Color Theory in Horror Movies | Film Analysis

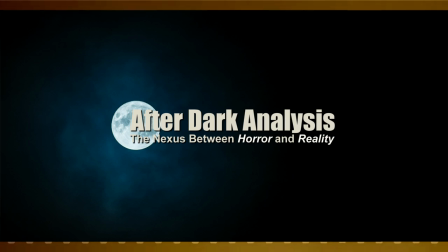Hey everyone, welcome to After Dark Analysis. Today we are going to be talking about the color theory behind horror films.
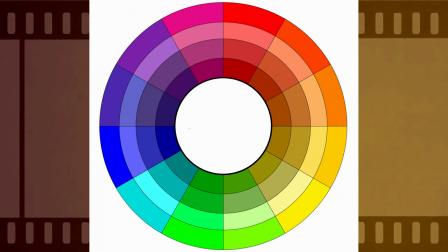Color is all around us and most of us see it all day long, so it's something we are familiar with on a very base level.
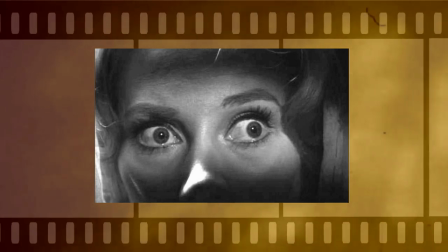The way we perceive and react to colors has some basis in our hindbrain primal instincts,
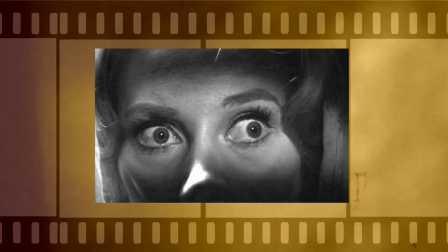but a lot of it's based off our culture and the context in which the color is presented in.
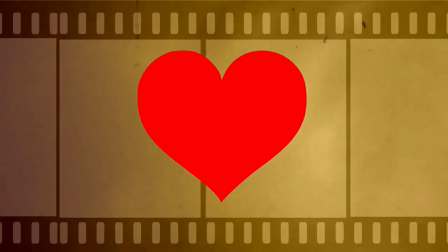A cartoonish little heart on Valentine's Day being red is sweet and cute. Somebody's face or outfit being colored in red, not so cute.
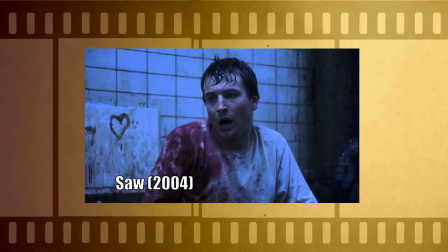Before we deep dive into how color theory relates to horror, let's define a few basic elements.
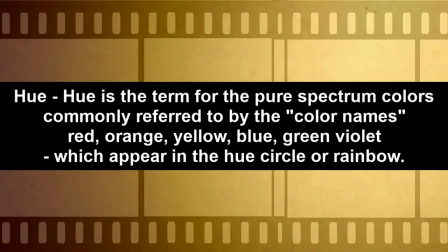Each color is comprised of three different things. Hue, which is the color itself.
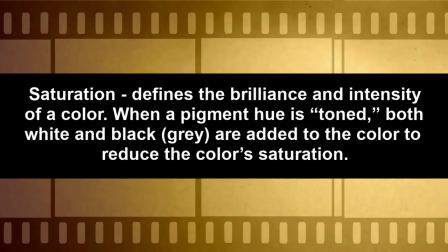Saturation, which is the intensity of a color.
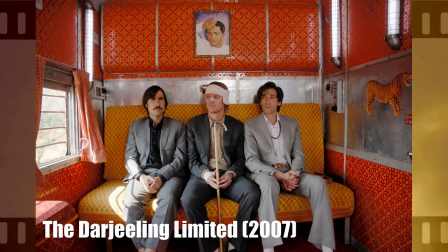If you're familiar with Wes Anderson's work, he uses a lot of saturated colors. and brightness, which is how dark or light the color is.
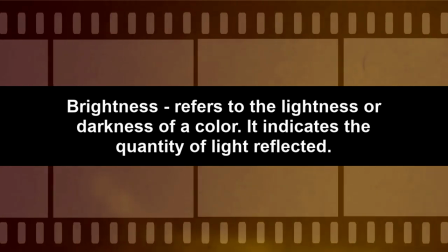One of the easiest ways to see this in film is to go back and look at the beginnings of Technicolor.
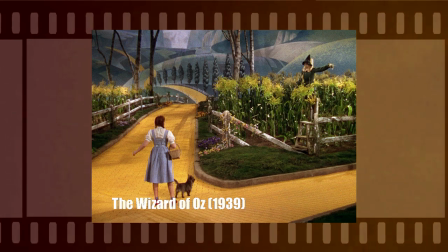A lot of those films are really bright because they wanted to show off what this new medium could do. Color grading allows filmmakers to enhance the colors, which helps set the mood for their work.
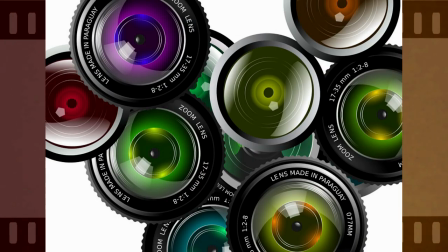This can be done via colored filters over lenses. Colored filters were used heavily in the original presentations of Cabinet of Dr. Calgary.
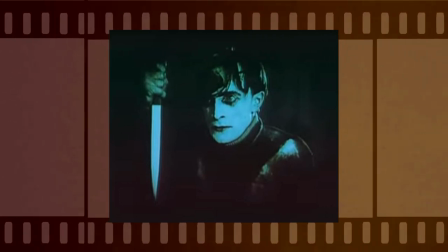Now films can also be digitally color graded. A go-to example of this is the film Oh Brother Where Art Thou,
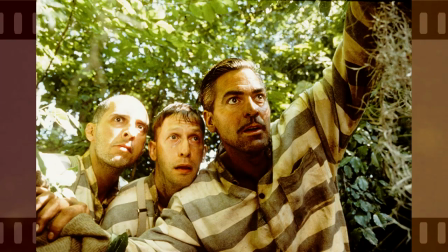where most of the cells were recolored to be a warm sepia tone to make it feel more 30s. Filmmakers can further play with this idea through the usage of color combinations.
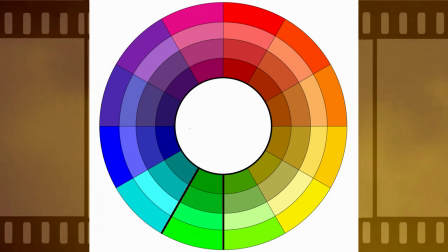Monochromatic color is using the same color just in different shades. this creates a sense of harmony throughout the film.
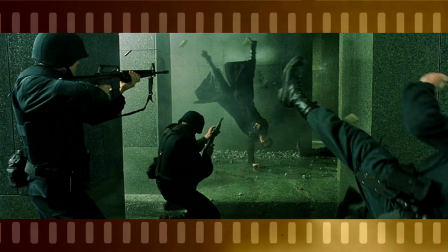The 1999 film The Matrix used green all throughout to give this sense of everything is in or connected to The Matrix.
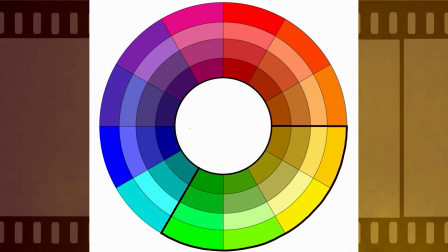Analogous colors are colors that sit next to each other on the color wheel.
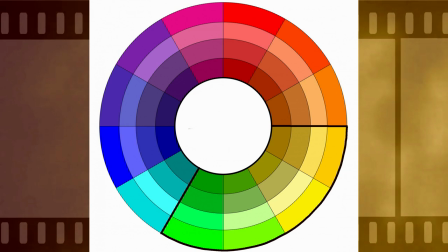They make things feel more relaxed and harmonious, since these colors are normally found together in nature.
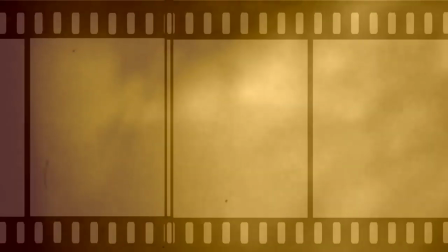2006's Children of Men did this with yellow and green. Complementary colors are two colors that sit across from each other on the color wheel.
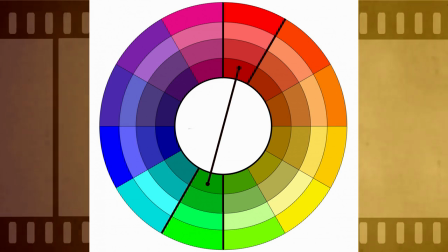These films are high contrast due to the mixing of warm and cool colors. 1958's Vertigo is a strong example of this.
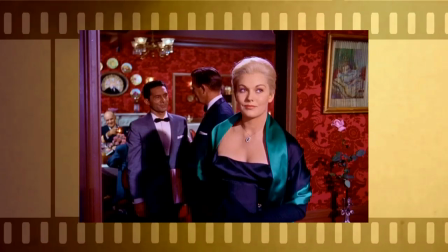The actors are often dressed in green tones, but the background will be a bright red or the reverse.
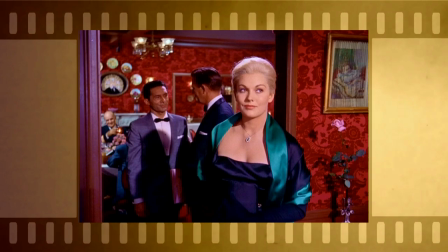So they're always standing in contrast with each other. And blockbusters use the combination of orange and blue so often it's become a joke.
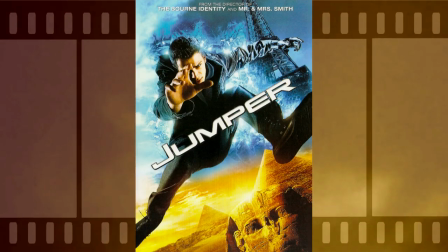The reason complementary colors are such a popular choice is because if you have your character in one color and your background in a complementary color,
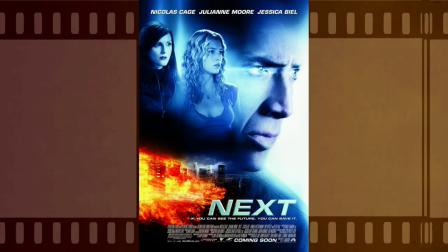it's going to make their movements more dramatic. That's why this combination is often associated with conflict.
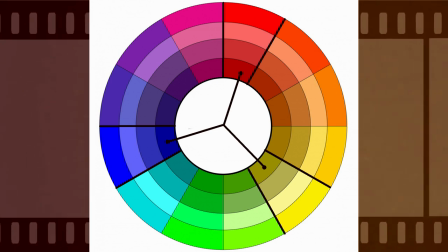Triadic color uses three colors spaced evenly apart on the color wheel. For example, red, blue, and yellow.
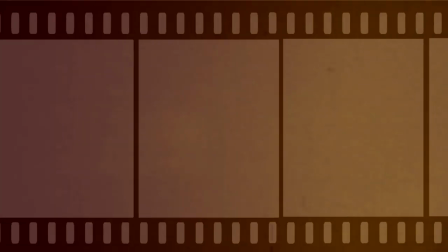General rule here is you want one color to be dominant, while the other two are used more as an accent.
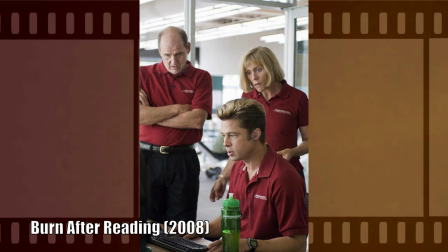This is one of the least common color movie schemes because it creates a more hectic and slightly off look to a scene.
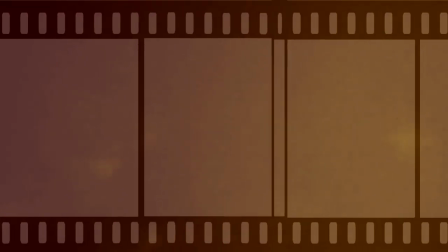This is why we normally only see it in children's movies and a lot of films from the 70s or 70s period pieces.
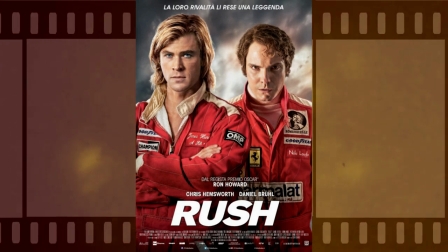For example, Rush. Please forgive all the non-horror examples.
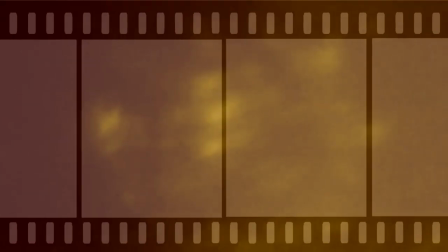I'm simply trying to use large mainstream films that most people have
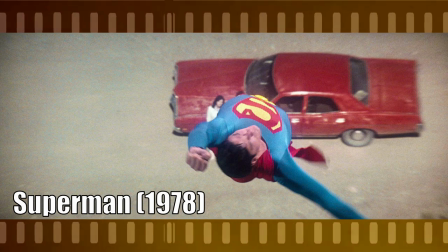probably seen that are strong examples of these just to set a baseline of information.
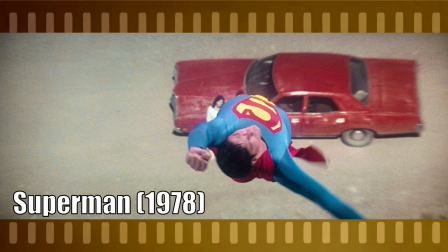We will get exclusively to horror in just a little bit.